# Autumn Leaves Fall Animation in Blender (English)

Welcome everyone to another session with New Missions. On this one, we shall be looking at how can we make
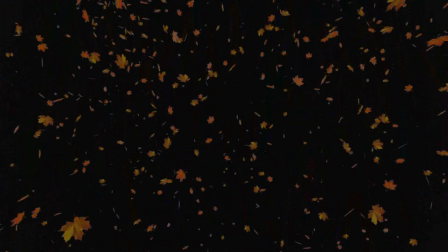this pretty autumn leaves fall in Blender.
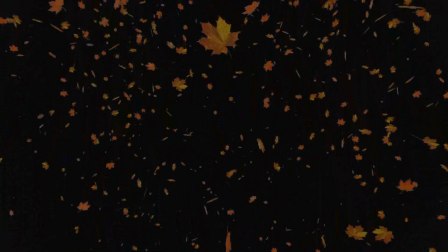It's really quick and simple, and I think it's pretty too.
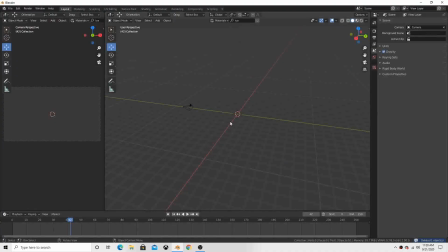So let's head on to Blender now. So the first thing you do is bring a plane, scale it up, move it a little up.
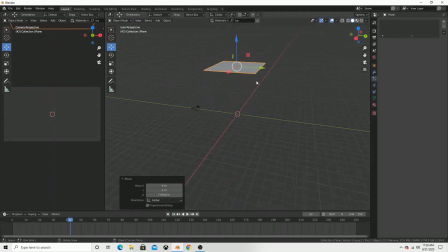I've set up here two windows. On one is what I see through the camera, and the other one is my working viewport, so that I can see what's going on. Since we don't need a whole big
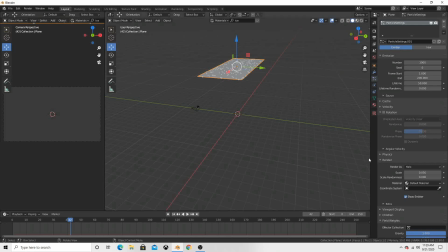and I'm just scaling the plane on the x-axis just to fit the width of the camera. Next thing I do is assign the plane with the particle system. I try to play around with the particle system first just to get the simulations right,
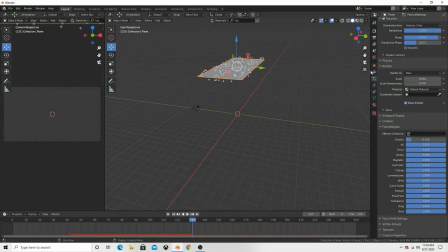and right now I'm just trying that, changing the life value, changing the numbers of particles and all, but I think I end up with like 500 frames,
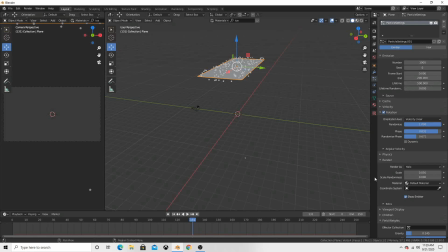5000 number of particles, and they start emitting from 0, and the lifetime of the particle is 500 frames, just so they don't disappear right in the middle. The next thing I do is decrease the gravity, because I want
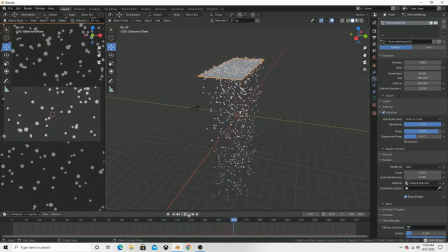the leaves fall to be a little slow, not very fast. I'm not decreasing the speed because that will help decrease the falling speed of the particle.
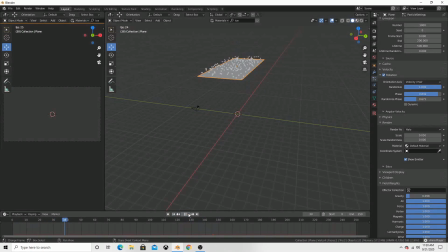The next thing I do is bring in some waves. I just hit Shift A force field,
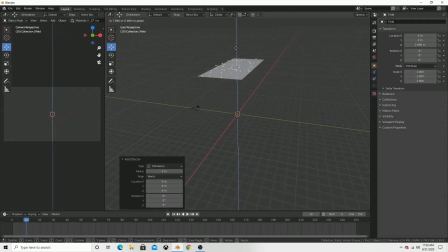and I bring in turbulence here so that it scatters the particles everywhere. I end up increasing the strength of this turbulence.
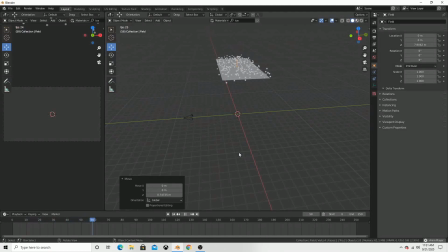I mean, the more the randomness, the better, right? Because the nature is not so even. And when the leaves fall, they are completely random.
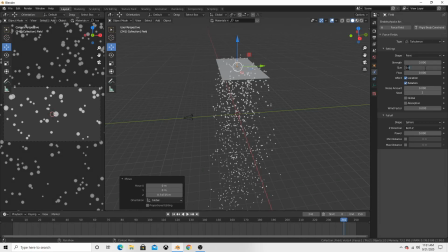Then I bring in the next force field, turbulence again. You can I increase the size, strength, and flow.
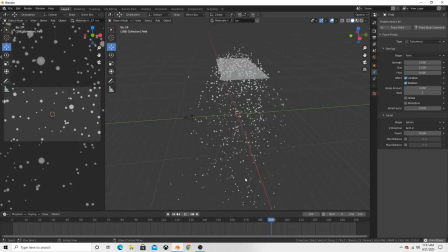You can increase the flow too, but I think the important thing not to forget is the noise, because that fluctuates the air passing through
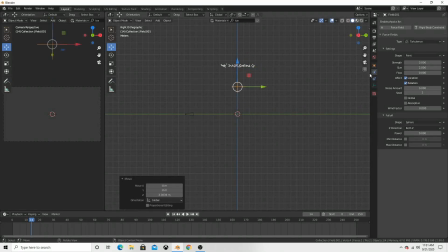the particles as the frames progresses, and as in nature the force of the air is not constant or similar. It's better to give it some noise so that there's some variability in the force.
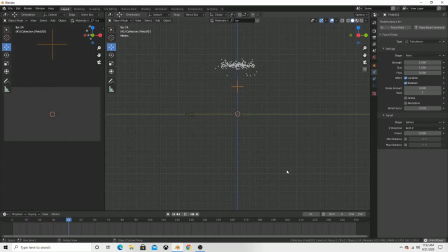And then I bring in another force field just to add in more randomness. I'll stick this just in the middle with a greater flow, because I want it to cover more area.
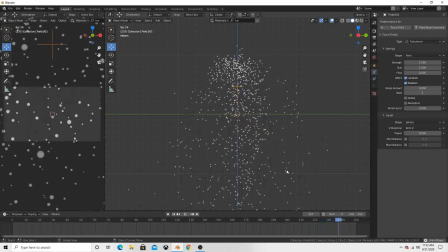Just play around with the settings.